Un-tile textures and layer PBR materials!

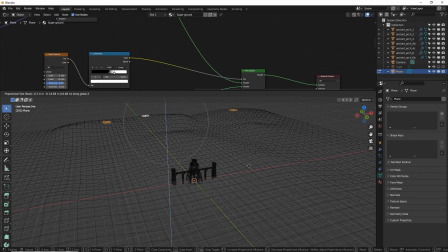Something a little bit more thick like that to make like some kind of mountain range. This one is good for hills. The smooth is really nice for just making large hills.
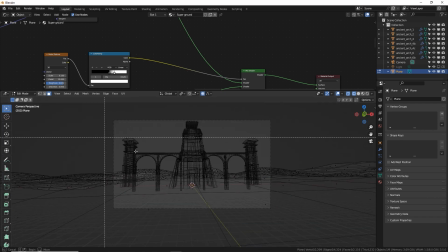So let's see what we can see here. I'm actually going to box select this and watch. This shows me what I can actually see.
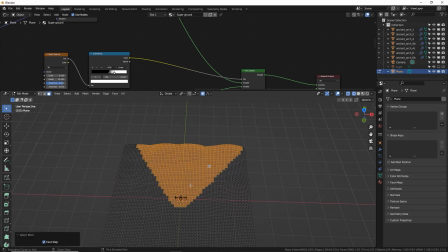All that stuff is in the camera view. I could actually grow this a little bit with control plus, control I and delete these.
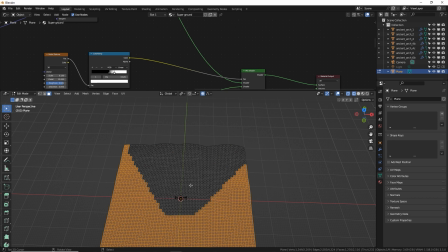These aren't even seen, right? So I'm going to save my computer processing power and make my viewport a lot smoother.
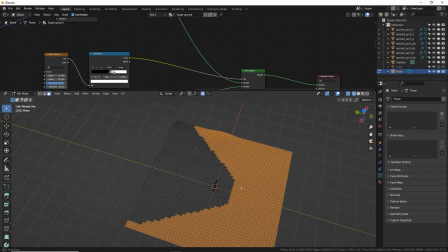So that's a nice tip right there. If you want to get rid of the stuff you're not going to see,
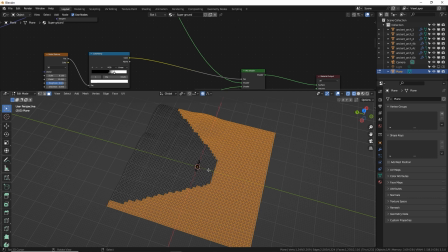only do that if you know for sure your camera angle is set and it's not going to move or see any of these parts because it will be deleted if you did what I just said. So if your camera is good, go ahead and do this to save yourself some rendering and PC power, but I'm not going to do it.
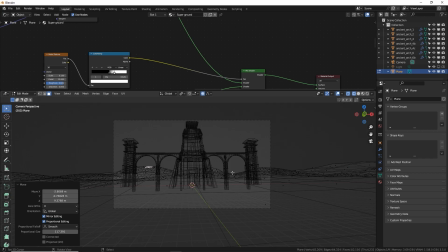Control A to deselect. So I'm moving some of these pieces. There's something way back here that's not really, it's kind of low. So I'm going to grab that one, move that up pretty high. Nice.
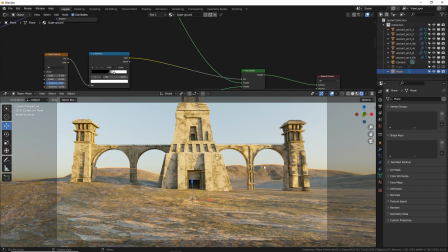so in rendered view this covers up the horizon which is great you could add a more of a rocky like mountain texture and feed that in up there you can even use a z-axis as a gradient so the higher texture gets the more a certain texture fades in now i had kind
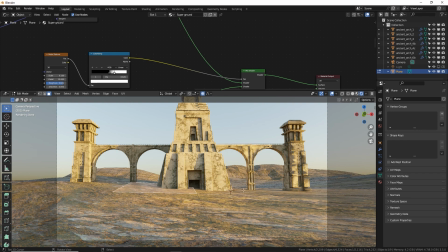of uh covered up some of my mountain here so i'm going to click down here to set my 3d cursor at the bottom move to 3d cursor and i'm going to press s z zero there we go i've flattened out the whole area maybe a little too flat but that's because my proportional
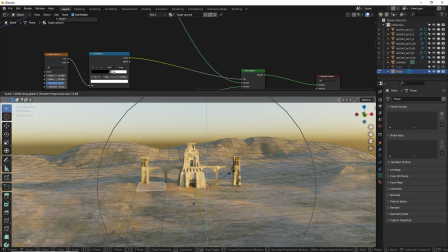editing is still pretty big so s z yeah i'm going to page down a little bit press zero maybe
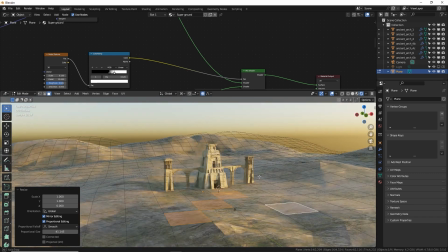some of these two s zero so i'm just putting these on a flat plane with my 3d cursor so they're not popping up too much and covering up my uh my structure here
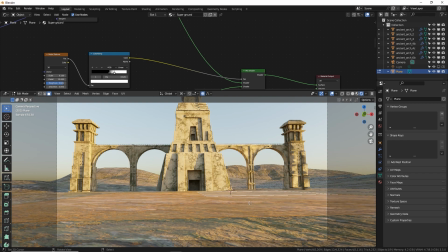i could add some small hills by selecting these faces right in front of the camera and subdividing them to give them some faces that i can grab and move i'm going to put a
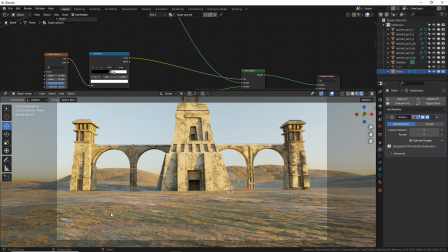subdivider modifier subdivision modifier on this so it's going to ultimately smooth out what I just did which is like low poly editing and make them look nice and smooth how smooth is up to you I'm going to put viewport at one and render at three now I'm using a sky shader to give me this
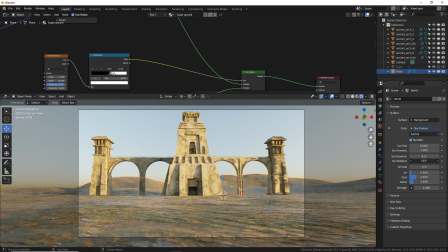lighting in the sky of course I'm going to play with that a little bit to try to get a more dramatic epic look let's put the Sun maybe
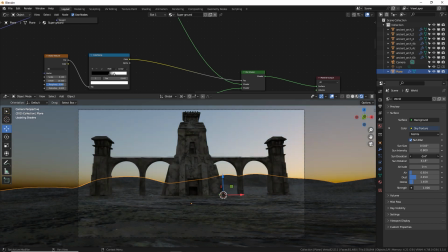behind the temple like that I want to be very low right over the horizon
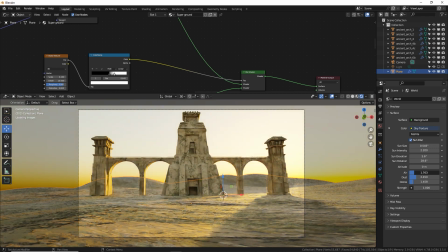I go turn my air up to give it kind of a desert look in
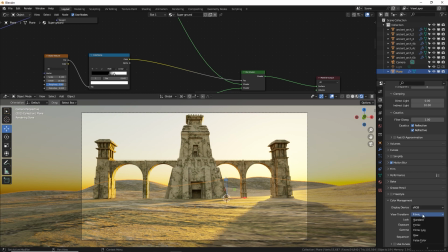my render tab I'm gonna go down to color management turn my contrast from filmic to high
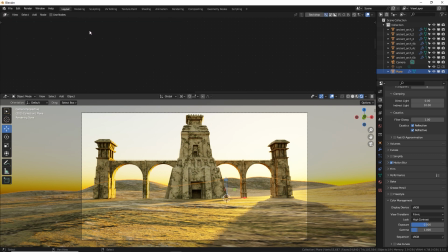contrast and lastly my comp in my compositor I'm going to add the glare node this is some bonus stuff here I did not intend on putting in the video but you know what?
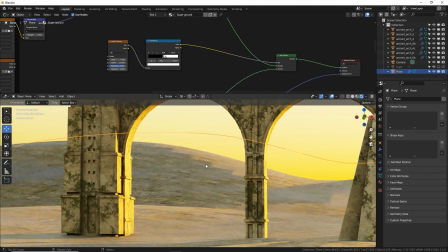Why not? It'll help somebody. Oh, I forgot one thing. I noticed there are some kind of edges right here, this ugly shading thing.
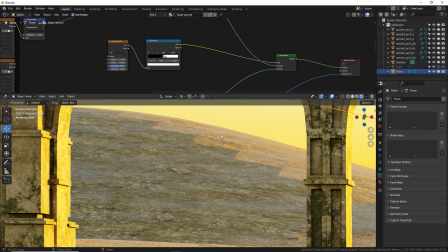I didn't shade smooth on my ground mesh. So select it, press W and select shade smooth.
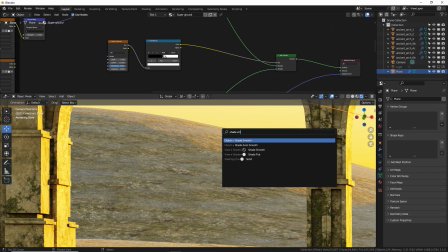If you don't see that, just dress F3 and type in shade smooth and do that. That'll smooth out those polygon issues.
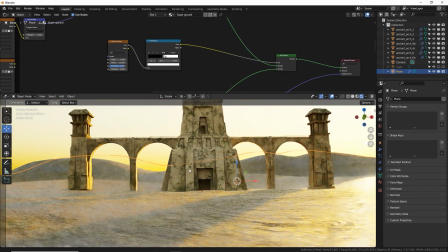I did scale my texture up a little bit more, which meant I also had to scale up my Voronoi kind of rotation scattering noise as well to match that scale or else you will see some obvious tiling.
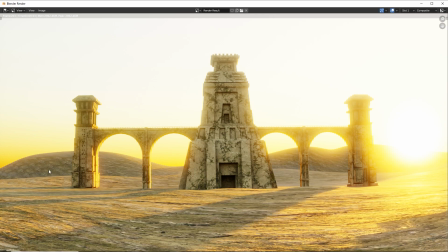So this is before I did that and this is after. You can see especially on these hills it looks a lot better here because I scaled my textures up and my Verona up. Also the ground plane looks real stretched here because the textures are just very large and here it's much much better.
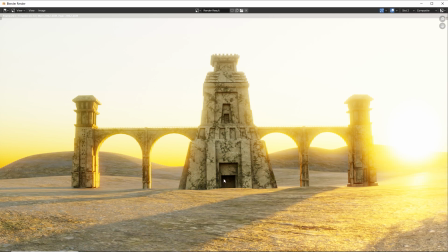So decide on the scale early on. I should really put a human being here so I can really visualize how big these rocks should have been.